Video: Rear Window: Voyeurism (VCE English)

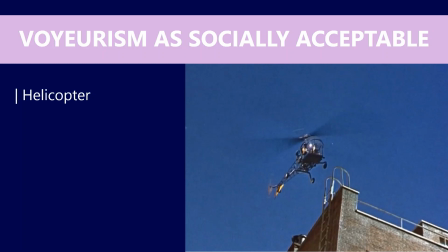It's not simply confined to jeffrey's apartment and and jeffrey's himself as an individual note that the helicopter is looking or hovering over women who are sunbaking without any clothes on again it hints to this sort of sexual side lascivious
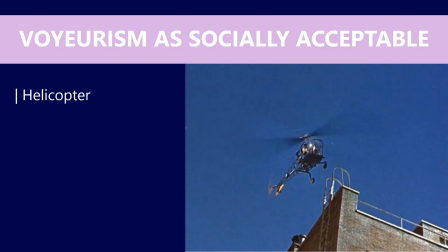behavior when it comes to voyeurism and the male gaze as well and something well worth looking at when it comes to this notion i'd also be looking at the scene as i mentioned previously that involves stella and jeffreys where she says we become a race of peeping toms she lambasts she slams jeffreys
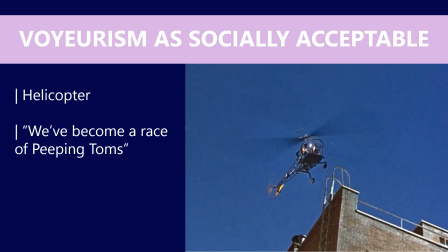for his behavior and has a go at him yet she quickly becomes involved in his theory she ends up watching along with jeffreys watching thorwald's apartment she tries to find the name on the mail truck she climbs over the fence and starts digging in his garden and
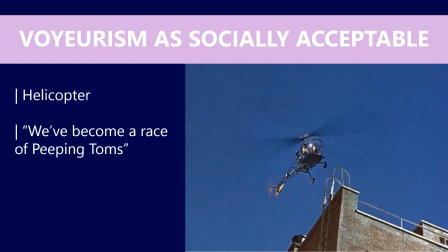so too i guess there's laser as well which all goes to show this idea that it's okay to do it if individuals like you know stella and leaser are doing it then surely it must be okay the other thing to also consider is the contextual information and the fact that the american government at the time were definitely promoting and definitely
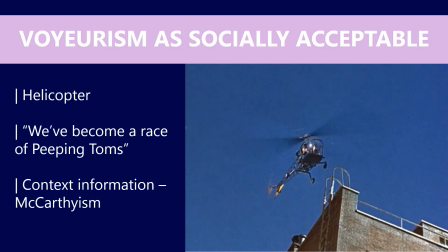encouraging citizens to spy on their neighbors and to name names or to provide information about the
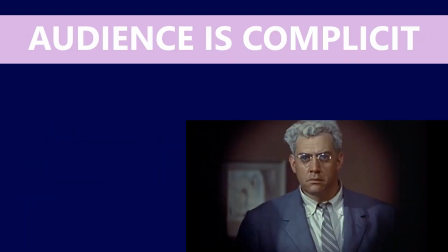next idea i want to have a look at is the idea that the audience is complicit in jeffrey's voyeuristic behavior and it's summed up by this quotation from lars thorwald when he enters jeffrey's apartment and he asks him what do you
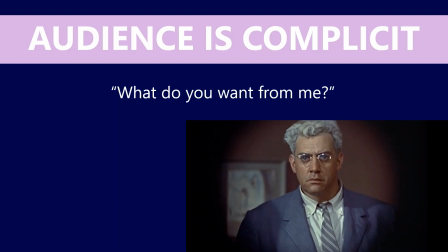want from me note that jeffrey's is silent and doesn't really respond to this and for me it suggests that jeffrey's doesn't really know what he's doing nor do we as the audience with this idea though i think it's so
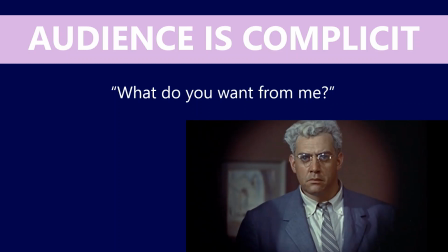important to look at film techniques and show how hitchcock through his use of these film techniques or directorial devices or directorial decisions however you want to sort of word it it's his work that makes the audience complicit
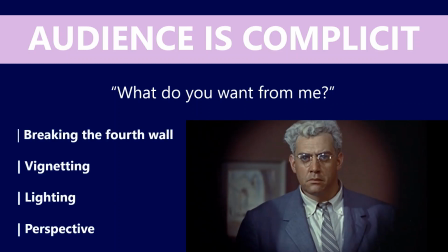and i've picked a couple of techniques here the first one is a breaking of the fourth wall which we see in the shot to the right hand side so when Thorwald notices that Lisa is showing the ring to Jeffreys Thorwald
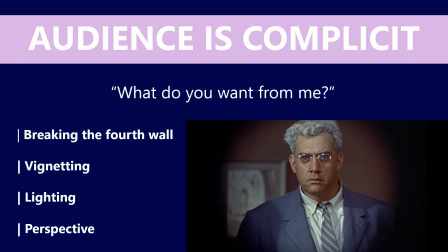looks up and directly at Jeffreys but at the same time he's also looking at the audience and we're sort of overcome with this guilt as if oh we've been caught and we sort of have to question our own behavior and this is what Hitchcock wants to prompt within that 1954 American audience is
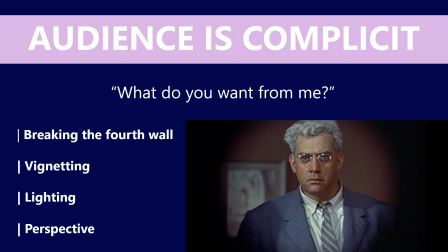what they're doing the right thing. Hitchcock also uses vignetting. So whenever Jeffreys is looking through his binoculars or look through his camera lens, the outside of the frame or the outside of the shot is blacked out.
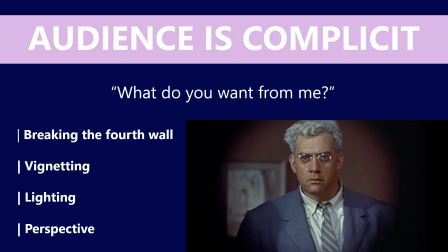So we are sharing what Jeffreys is seeing. And I'll skip over lighting because I think that's pretty self-explanatory. But this idea about perspective is really important Because just like Jeffreys is confined to his wheelchair,
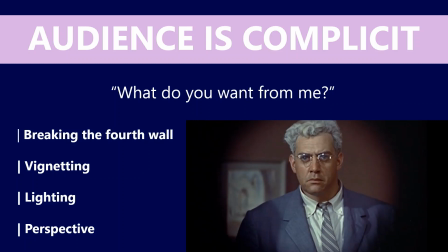just like Jeffreys is restricted to his plastic cocoon, we too are confined to his perspective throughout this film. Whatever Jeffreys sees, we see. Pretty much every scene is shot from Jeffreys' apartment and every scene involves Jeffreys.
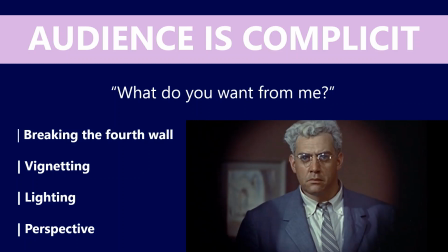There are a couple of, I guess, outliers here. The first scene is after, on the night, that Jeffreys hears the screams from Thorwood's apartment, which we later learn is when he kills his wife. We see Thorwood leaving the apartment with a woman.
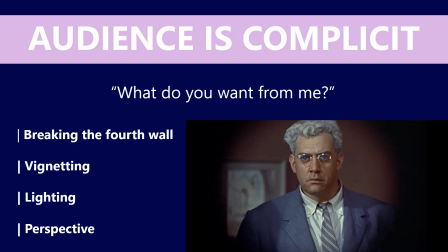The next scene, though, does involve Jeffreys, but we see it from outside the apartment.